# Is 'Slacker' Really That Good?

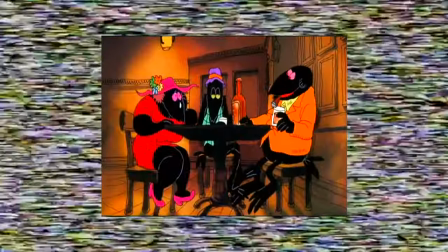251s
Most actors, especially voice actors,
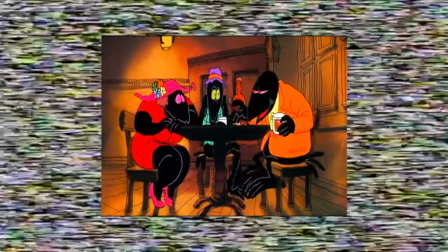254s
would project whatever they are saying to the microphone as if they are trying to rather tell the audience instead of just each other.
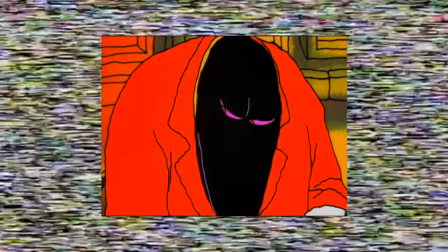262s
Because even if these people are fully informed that they are part of a movie,
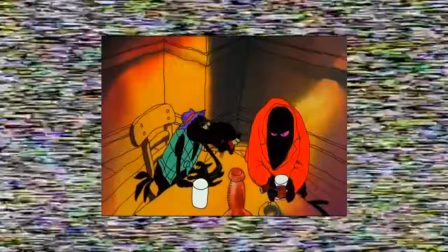266s
the purpose of this scene is to give the characters a more conversational tone as if they've known each other for a while,
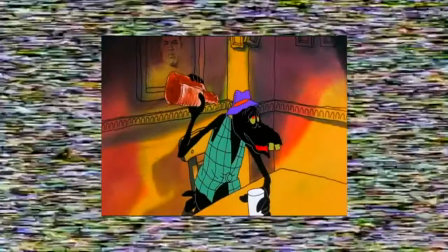273s
family, friends, comrades, or even just an acquaintance at a bar. With this description as to what mumblecore is,
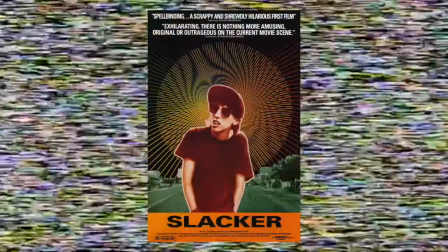280s
I can say for certain that that is what Slacker is, especially having watched it myself a few times.
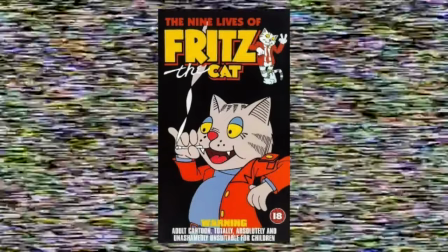287s
Unlike Fritz the Cat, where those mumble segments only occur every so often, Slacker does the mumblecore element from start to finish.
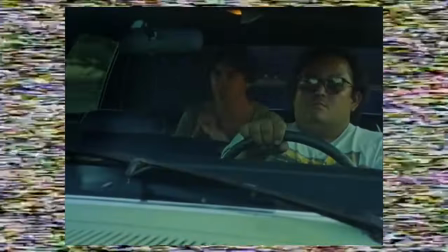296s
It is the entire movie.
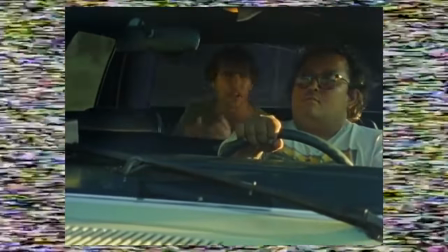297s
And that's why I say it is an experience rather than a plot, meaning you have to kind of come into this film with completely different expectations.
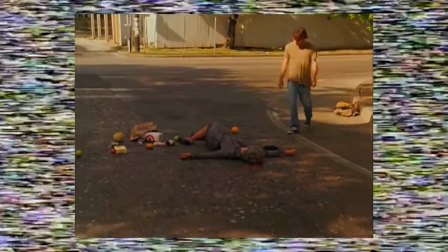306s
I think sometimes for certain audiences that could be a little too much for someone to ask for.
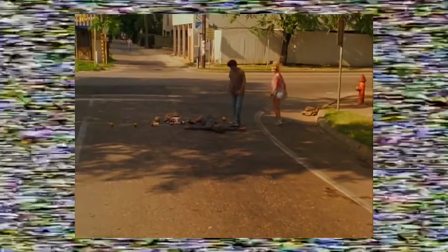312s
In a way, it could be considered homework or an exercise that someone has to practice before and during the film.
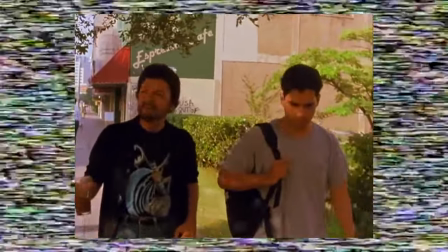320s
But for the sake of the video, we are having this conversation and so therefore, we should be looking at this film through those lenses.
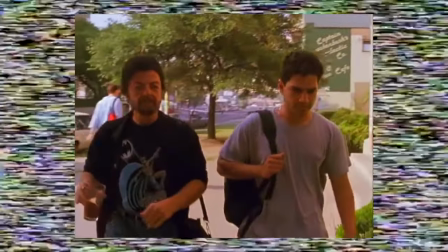327s
And that's pretty much what I'm going to be doing here, folks. We are asking the questions, how well did Slacker age and is it really any good?
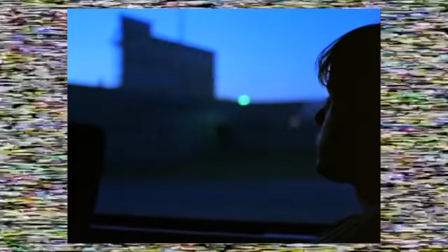336s
Even though Slacker doesn't really have a plot, I should at least explain the concept because it does play based on a concept here.
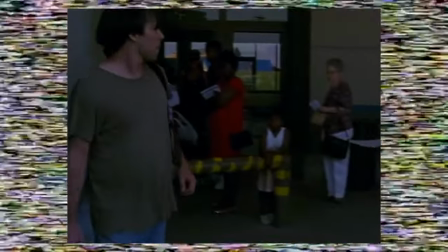344s
Slacker is a bunch of random scenes that are somewhat interconnected to each other in a social aspect.
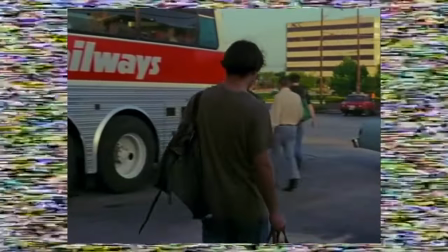351s
And each scene is a small snippet throughout the course of a 24-hour period.
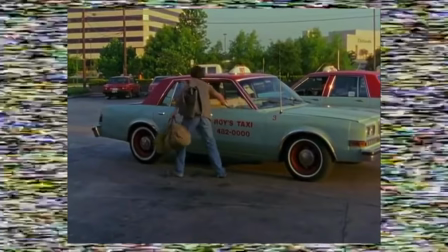356s
To kind of give everything away to you from the very get-go, that man in the gray shirt is the director Richard Linklater.
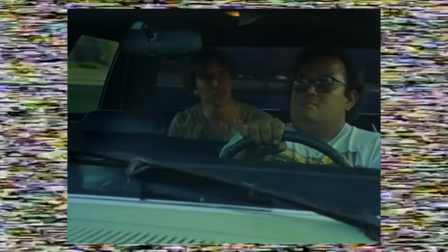365s
He starts the film in the back of a fucking cab, completely explaining the entire premise of the film,
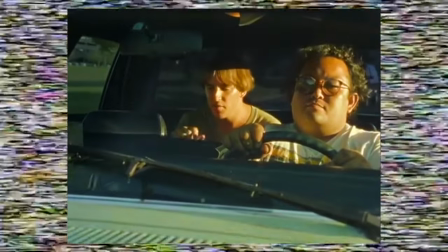371s
but it's played off as if he has some harebrained concept in his head that he's just sharing to some random stranger.
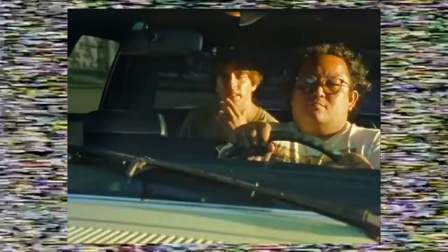379s
But that's exactly what he's doing. he's explaining the premise of the film as hidden away into an introductory segment.
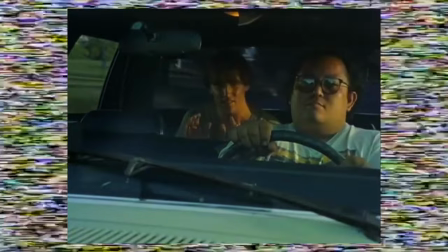387s
Richard may as well be playing himself in this scene where we're supposed to be the taxi driver.
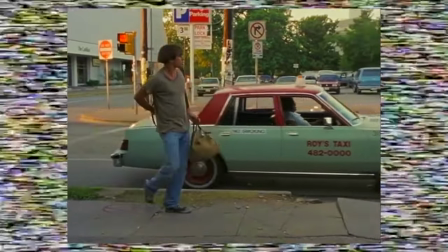393s
Richard makes it to his destination and Richard begins to walk as a pedestrian to another location which a major scene breaks out.
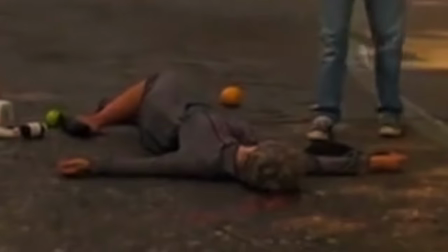402s
At first it looks like a hit and run situation but if you look closely you can see the blood on the back of this lady's head
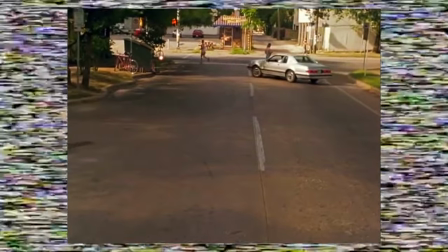409s
and the camera is slowly panning out until we finally see that the person who murdered this woman
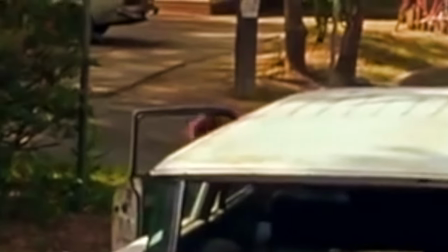416s
is her son.
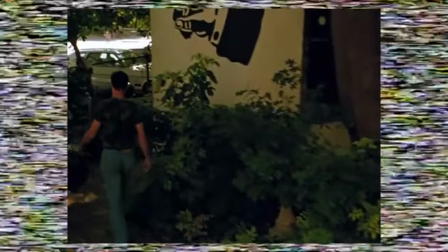418s
What I like about this scene is the narrative cues and symbolism that is used in the shots like this spray-painted hand almost ordering this murderer
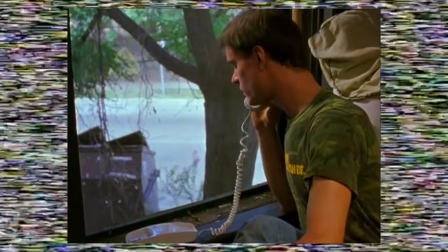426s
to go to his room and he just nonchalantly calls the police opens up a shrine and lights it up and just turns himself in.
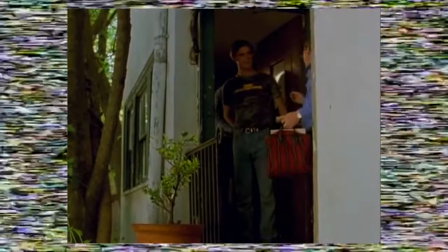435s
But you gotta keep in mind that time is passing as all of this is happening.
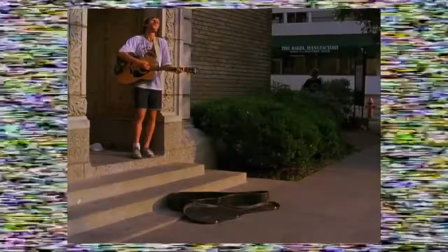440s
This is because every scene was shot at specific times of the day and it goes in chronological order throughout the film.
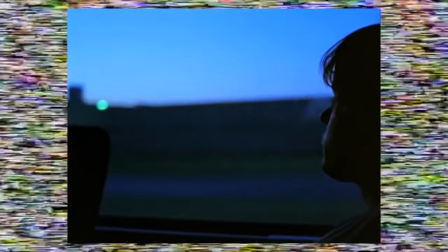447s
Going back to the very beginning of the film just very briefly, we noticed that the film is very dark,
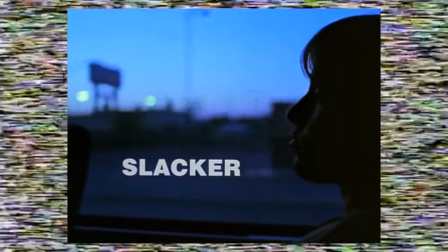454s
almost like the sun is just about to rise, but this looks more like 7 a.m.
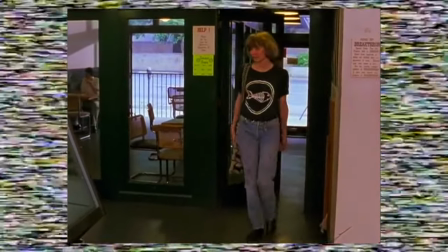459s
Everybody's having a little bit of breakfast and coffee in their study groups, waking up, warming up.
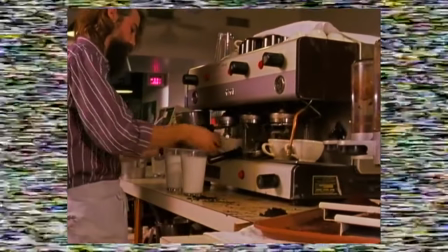465s
And because it was shot in the morning, the day still feels very young.
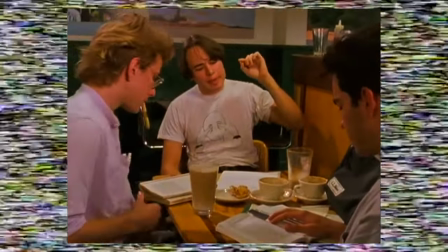469s
Therefore, the people who are interacting throughout the film are also very much waking up still.
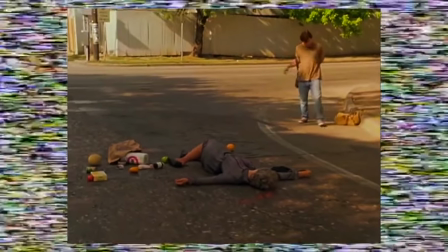475s
But it's so baffling in light of this murder. We're being presented with this mundane slice-of-life content.
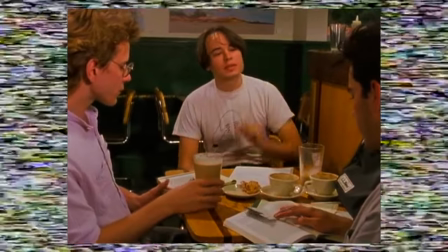482s
But it is also kind of a grim reality that sometimes murders happen when we're not even looking, when we're not even aware of it.
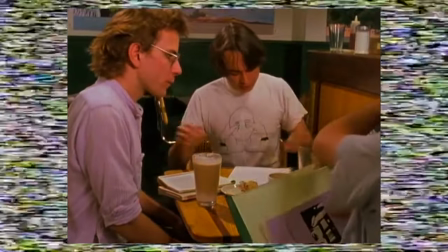491s
And that sometimes horrific and traumatic experiences happen within the mundane life that we live.